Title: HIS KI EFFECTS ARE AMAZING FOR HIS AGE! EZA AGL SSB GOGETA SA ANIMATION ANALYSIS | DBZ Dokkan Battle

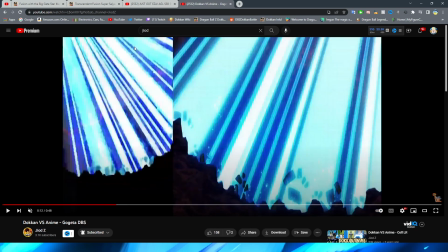like the same one as before yeah it is virtually the same thing right like you can see it's like this right and i guess it
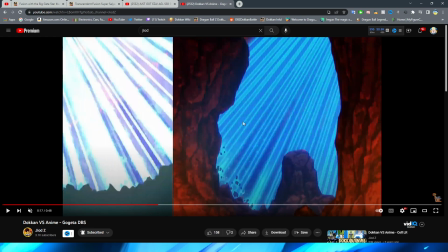is a little bit of a different angle for this version but it's it's the same thing i will say i do like how in the movie they kind
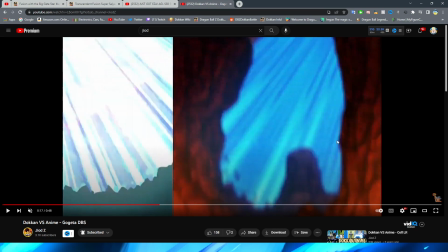of have these occasional shots where it kind of gets blurry like this right almost like the camera can't keep the focus and they do try and emulate that
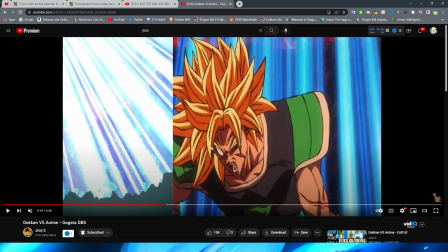with the dokkan version by occasionally trying to make it a little bit brighter which interestingly enough in modern animations we actually see blur sometimes you
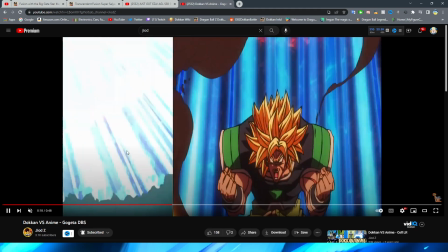see a little bit of that gaussian blur at play so it's interesting to see them try and sort of emulate that here obviously again this
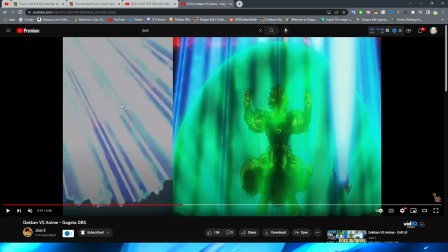type of shot would not be included because of course you know not only is this supposed to be like gojita winning but the sprite would look really bad
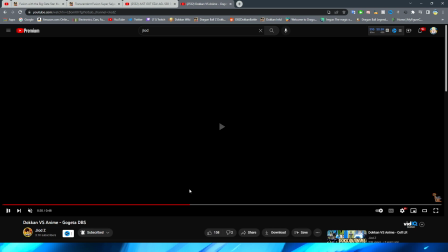for that close-up team all right so now we move on to the transformation and again i think these are absolutely the
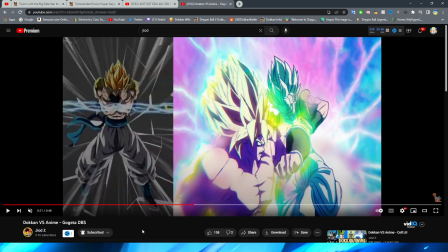weakest parts of both of these units however even though these are so simplistic and I mean you know it makes sense because the time that they came out I really like
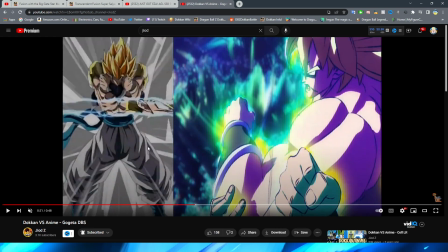the references again but this one it is Gogeta cracking through
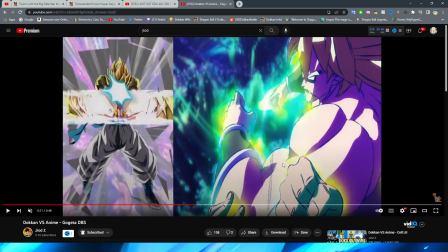the dimensions that like in the Broly movie they go to this weird purple dimension because they're just fighting so quickly and so fast and all that that they end up there right with basically
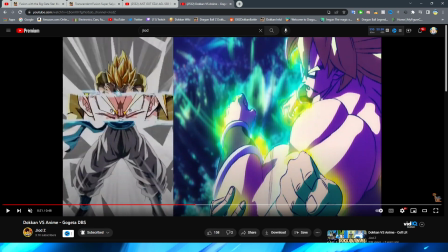just this asset of Gogeta right where he's kind
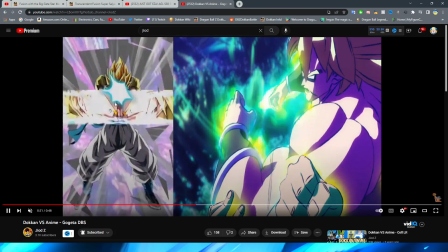of got his hands over his face like this and then it transitions into um which by the way gotta say
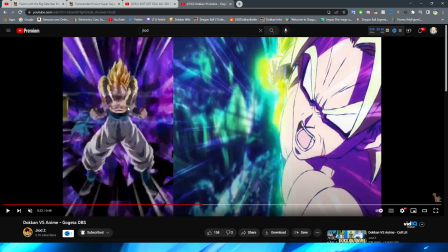always love this cut in it's basically just the cut in of this next asset here where he puts his hands down at least for this one right with broly it was a little
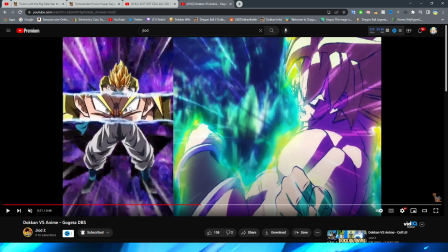bit more obvious for this one they kind of mask it with this it would have been i think a little bit better if maybe they would have transitioned the assets like here rather than here
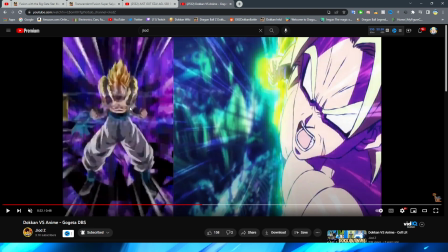because or sorry here yeah because it's a little bit more obvious but nitpick for sure but yeah obviously
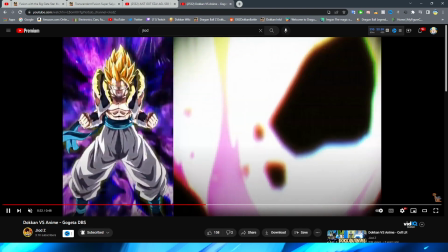the purple background is a reference to the funny dimension that they're in and then I really like the yellow light that they actually
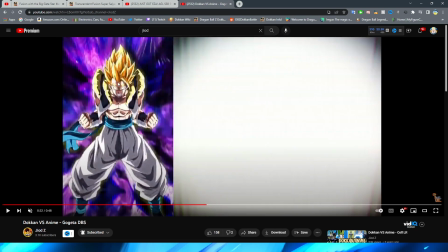do here I think this looks a lot nicer than you know even if it is very similar to the one with the 12 key I think it definitely does the
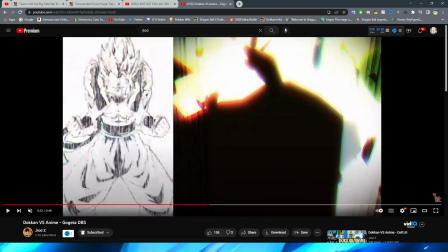job um a lot better if I may so so say so myself and of course we have this nice reference to the you know
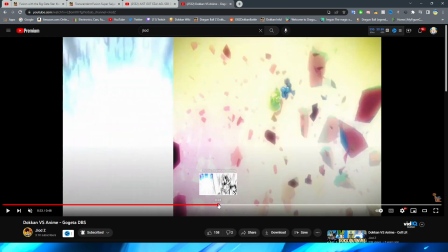black and white lines that go over gojita here and i wow actually hold on wait a minute i didn't even realize that they had that for him in the
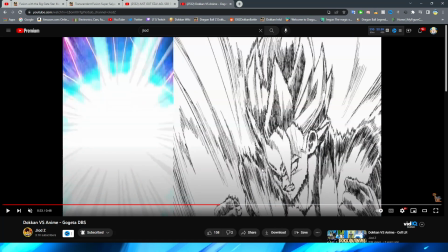movie too literally you can see hold on let's get to the frame right here that's cool and it's interesting too because obviously
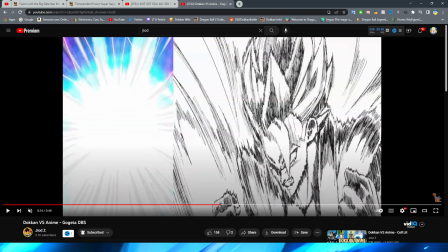broly's eyes are red in this scene but gojita's eyes are kind of covered up unless i mean i guess you consider it that so it's cool that they didn't actually give
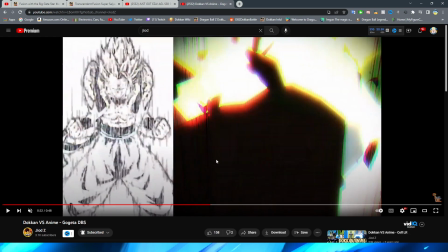him the red eyes for this like they did for go or broly rather keep getting the boys confused i'm getting tongue twisted i'm sorry so it's a just a nice reference right and obviously it's a lot more accurate to the source material that they didn't give in the red eyes then of course
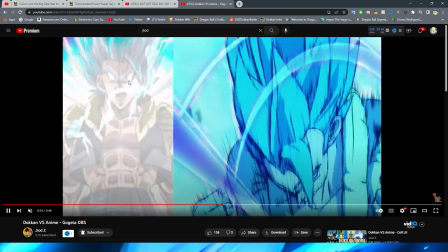you have the blue light envelop and again the cracked background which is a reference to when they escape and of course just
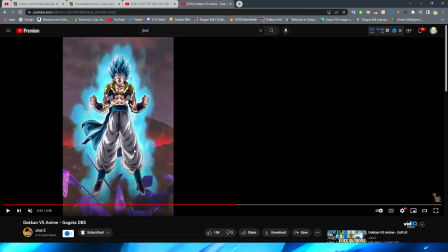kind of the png appear on the screen with a nice very nice blue aura i gotta say i really like the super saiyan blue aura even though it is kind of
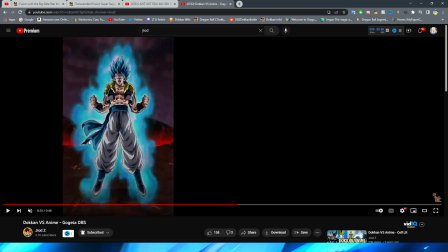just a little bit weird that it's just like sort of the shape around him cut out like a cookie cutter almost right because this is
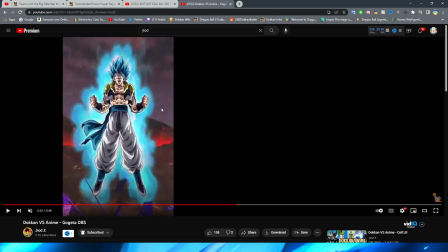basically just like the story asset with a little bit of animation on it i still love the way that the aura looks like the way that they kind
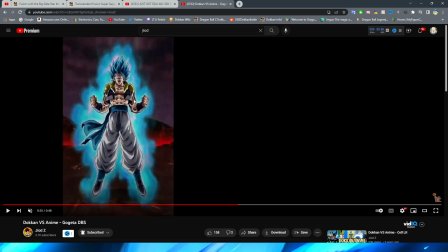of animated it almost like steaming or smoking off of it right i think it looks really cool very
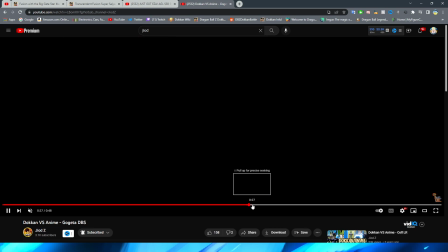very nice and then we move on to the oh boy this one is
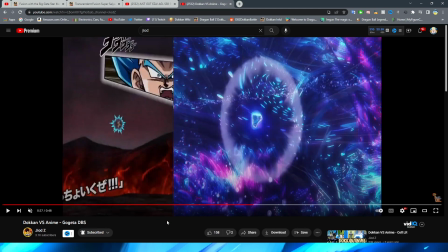really really cool the transformation so interestingly enough with this
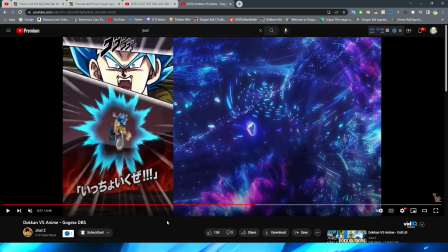one right first of all this is another interesting little thing to
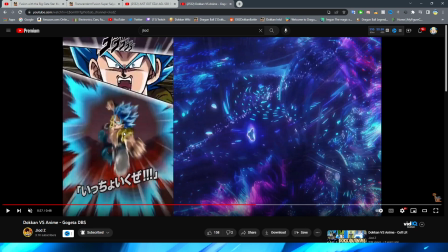know first of all they do the funny anime motion line thing here where he's you know zooming towards the screen and they do a good job of kind of zooming in the png to
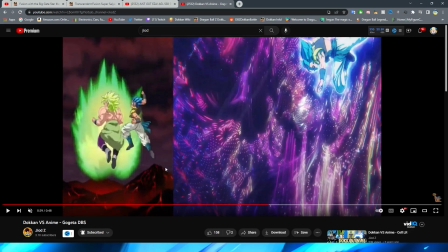give you that sort of perspective like he's moving forward quickly however what the interesting thing was to me about